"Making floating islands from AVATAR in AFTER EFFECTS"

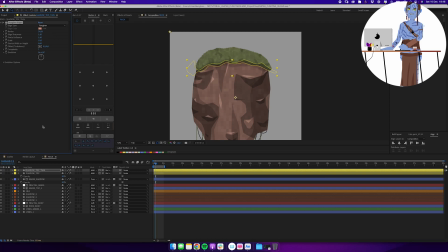So on that same green layer,
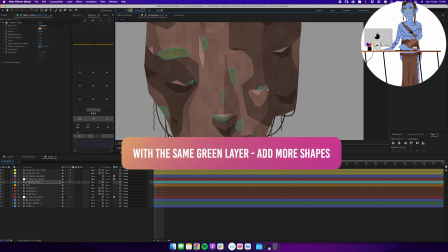I'm now going down into my rock and adding more shapes to just have some grass and greenery growing here and there throughout the entire shape.
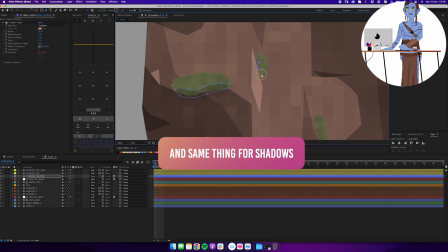And same thing for my shadow. So to not have a million layers in here, I'm just creating a bunch of shapes on the same layer that is using the same color.
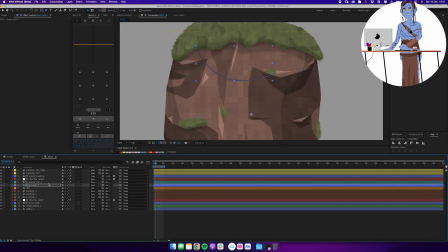And now I'm going back and creating the same type of vines that we did before, but these ones are going to be in front of my big rock shape.
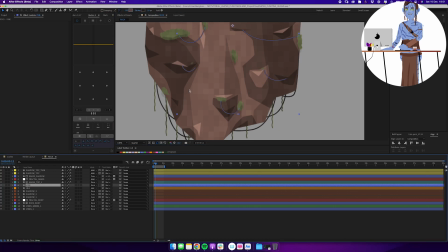So I'm sort of connecting different parts to each other just to have some vines going across the whole shape and break things up a little bit.
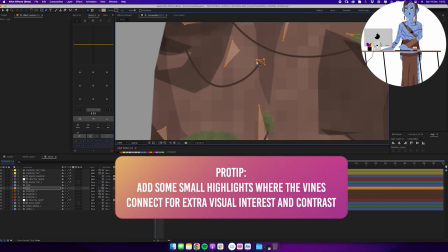And on the highlight layer, I'm just adding tiny little highlights here and there for where the vines connect.
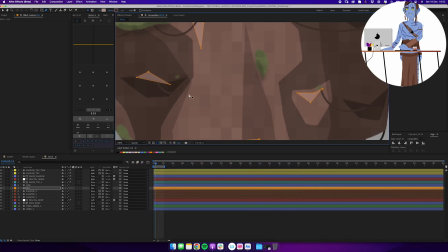So they're starting and ending point, basically, just to give some more contrast and guide the viewer's eyes a little bit towards those vines that we just created,
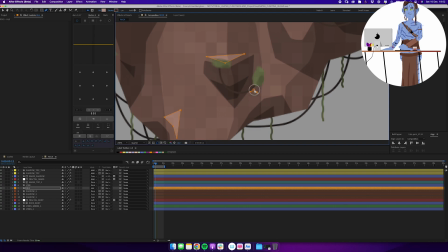so we don't end up with just a big blob of brown.
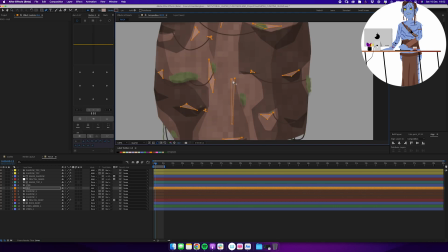We want to be able to art direct the thing we're making and be deliberate about where we're placing
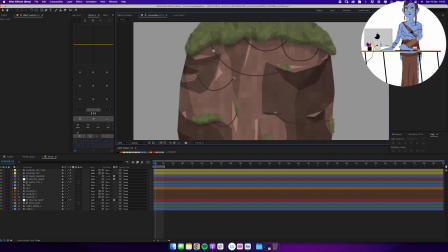our shadows and our highlights to get a nice overall look and feel for the big rock that we're doing. Adding some vines in the green shades at the very top again.
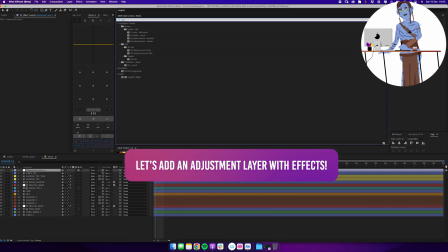And at the very top of the whole thing, I've created an adjustment layer and I've now added roughen edges to the entire thing.
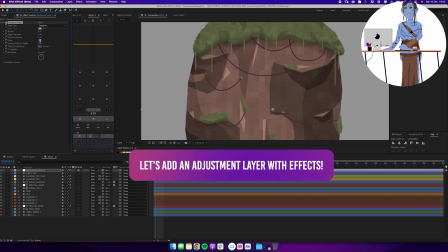So this is going to be affecting every single layer below itself. And that means that I can get that organic hand-drawn look to my entire composition.
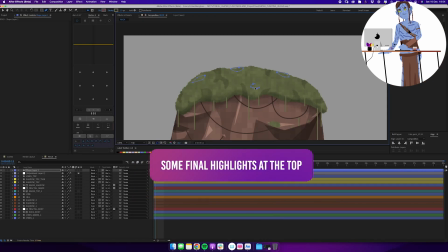And doing this is pretty render heavy, but the end result ends up looking nice. So it's all a push and pull on time versus quality.
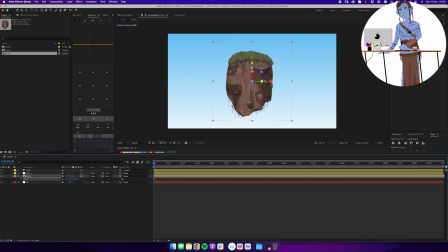We're back in our scene and we're pulling in our big rock. It's way too big, so we're scaling it down and immediately turning it into a 3D layer. If you watched any of my tutorials in the past, you know that this is my preferred workflow of creating assets in their own composition
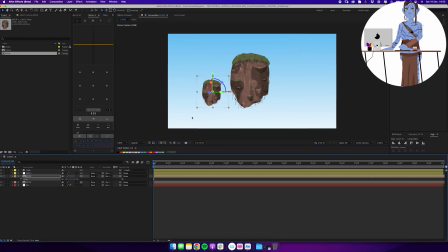and then bringing it all together into our scene as 3D layers,
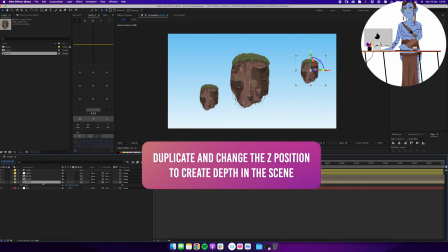because that means that we're able to place the rocks throughout the scene in various Z positions, so that will be the depth of the scene.
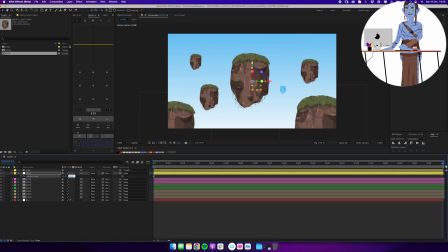So some rocks are going to be closer to us as the viewer or as the camera, some are going to be further away, and that will give us the ability to have more depth in our scene compared to if we were just having a completely flat 2D scene.
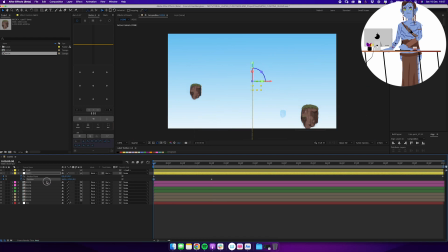And here I'm just adding some simple animation to the camera itself to sort of emphasize this depth that we've created within our scene.
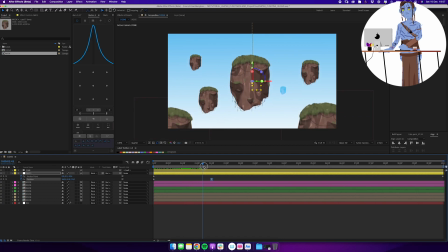So we have a camera going down from the top of the sky, settling down on our rocks, and then we have a subtle push in that is animated on the anchor point throughout the entire scene. You could use the depth of field in the camera itself, but because I want to be very specific about my blurs,
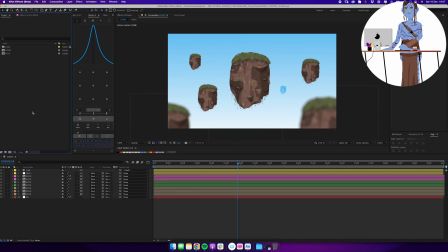I'm just adding an effect to the ones closest to us as viewers.
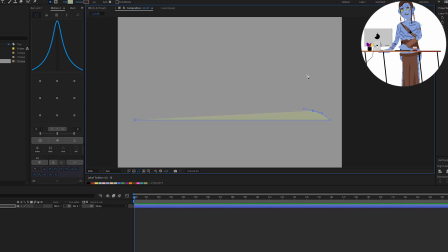Let's go ahead and make some clouds, and I'm starting off by a designed cloud. I'm making it in its own composition, and I'm calling this cloud style 1. So this is just a shape that I'm drawing, and then I'm doing a mask to subtract part of that shape at the very bottom,
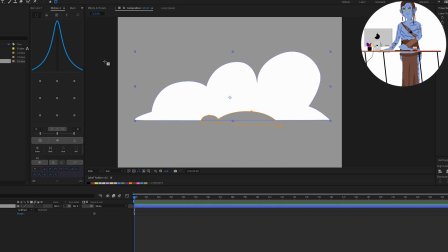just so I have an illustrated design for my cloud that I think looks nice.
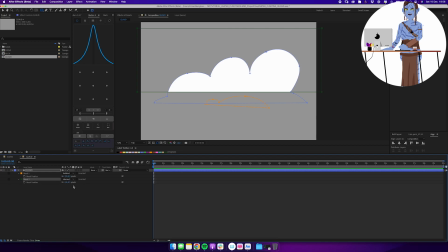Then I'm adding another mask and setting it to subtract, and I'm going to push the feather up quite a bit here. So I'm really getting that soft fall off where I'm really mainly looking at the top parts of the cloud, and then that fades into the distance.
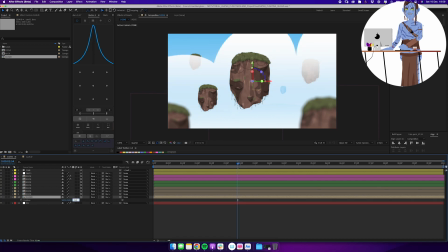And now that I put that into the scene, you can see that that looks pretty sweet
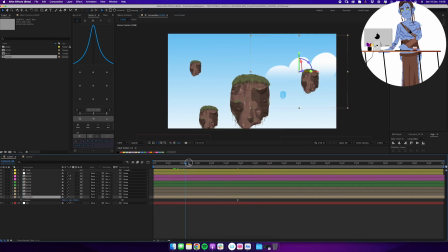when we start to put that white faded cloud into our background.
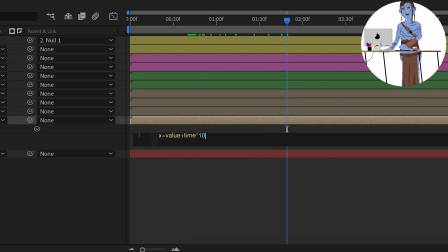And I'm adding a simple expression here just to have a bit of horizontal movement on my cloud.